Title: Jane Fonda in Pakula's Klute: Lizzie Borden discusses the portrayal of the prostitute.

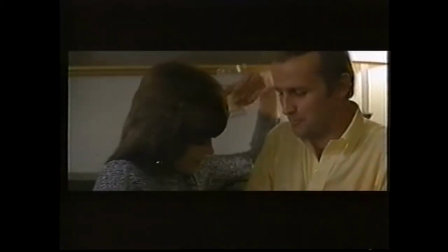[0:00]
You see her controlling everything, you see his nervousness, and you see her great competence as a call girl.
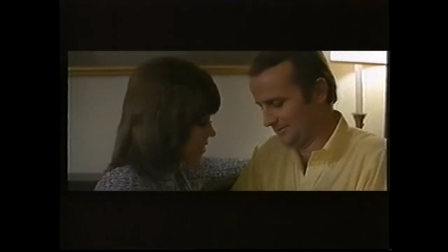[0:06]
You know, you see her being the call girl, which is different than her acting in other pieces of the film.
We could have a nice half-and-half party for 50.
In that particular sequence at the end, when she's saying, oh, angel, angel, and you feel that she's in the scene,
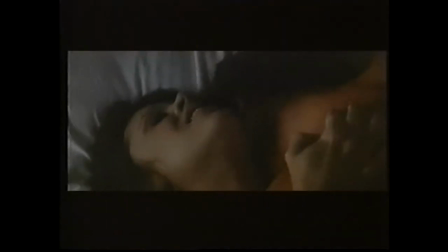[0:22]
she glances at her watch, you know, which lets us know that she is timing herself.
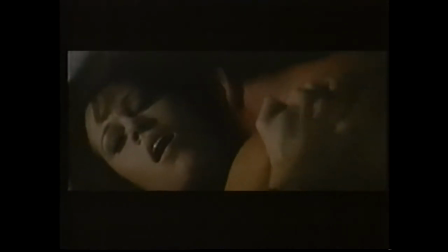[0:27]
She's just doing her job, but doing her job very well, you know, very sexy in a very careful way. Then after that, there's a sequence of her going home and being alone at home, which is amazing in its detail, which is that you see her walking down the street with a bouquet of yellow flowers.
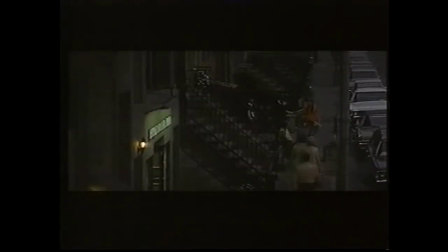[0:44]
Then you see her going up her stairs, and kids are playing on the street, but the last image you see says funeral home at the top of the frame, which gives it this sort of macabre, sinister feeling. then she's in the hallway suddenly with the music playing you
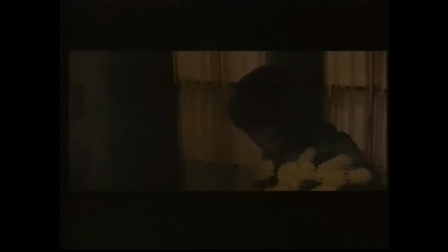[0:59]
understand for the first time that she feels that she's being stalked then there are several shots of her just at home alone she immediately turns on the shower you know which is very key you know cleansing washing purification then in
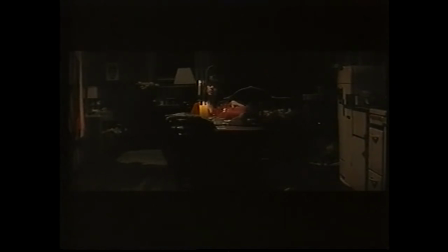[1:17]
her robe she sits at a desk smoking marijuana drinking a glass of wine coming down off her day, but also singing a hymn.
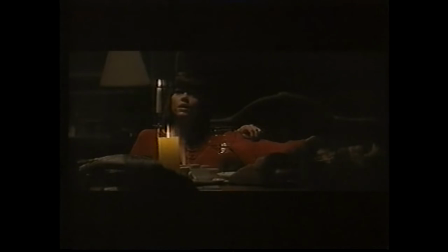[1:26]
And the hymn seems quite spontaneous, but suddenly gives us a sense of her background, maybe Midwestern, very religious, major contradiction. And then after that, you see her in bed reading Linda Goodman's Sun Signs.
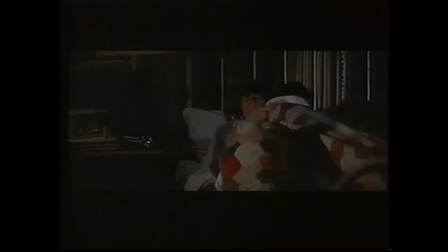[1:50]
Finally when the radio says it's midnight, she turns the lamp off, settles herself, and the phone rings, and then suddenly everything changes. She picks up the phone, it's no one, she hangs it up, you know it's the caller who's been tormenting her. And when the phone starts to ring again, and she just lets it ring and ring, the camera just tracks back very, very slowly, and you see her in her fear and her isolation.
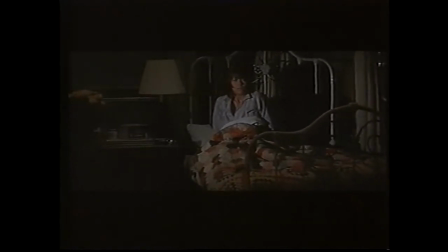One of the things that I love about the details in this sequence is that they are totally contradictory.
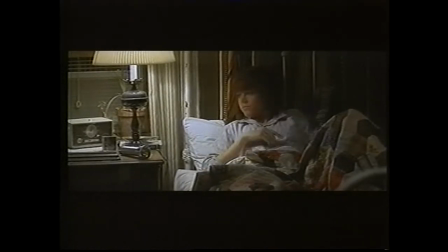[2:33]
Because the amazing thing in it is that when she's in her room, there are all these juxtapositions of character with no dialogue. You know, yes, she sings a hymn, so you know she's religious. She's smoking marijuana, so you know she's countercultural. Then later she's reading Linda Goodman's Sun Signs, so you know she's superstitious. Here's a woman who's trying to find meaning in her life, and yet she's completely and totally alone.
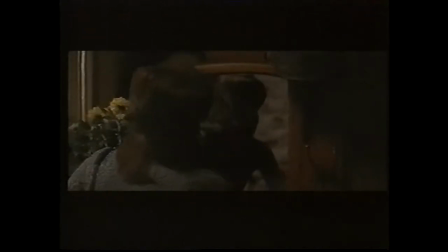[2:58]
And that loneliness is something that comes through. There were details in Clue that I just did not find in any other movie about prostitution.
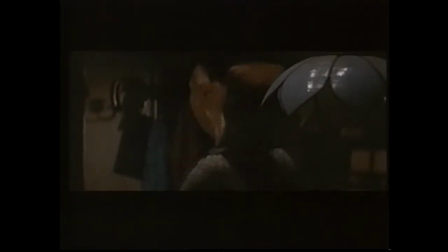[3:07]
For example, when a woman does a trick, right, she's giving something away. She buys yellow flowers to bring home.
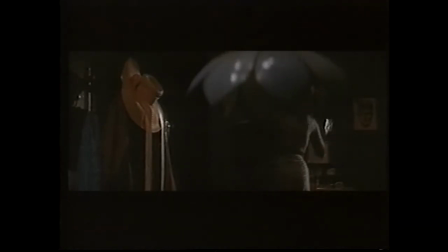[3:13]
That's something for herself. You know, it's very important that she spends some of that money on something for herself. so within this sequence of maybe four or five shots you have a real sense of her life you know what what the contradictions are what kind of person she is what her personal needs are in a way that I think is unparalleled in filmmaking
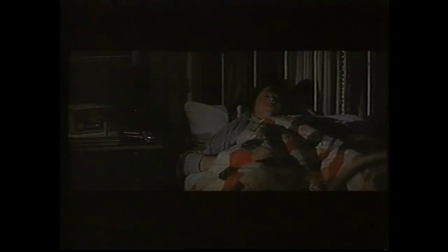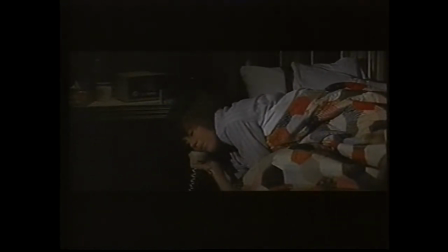hello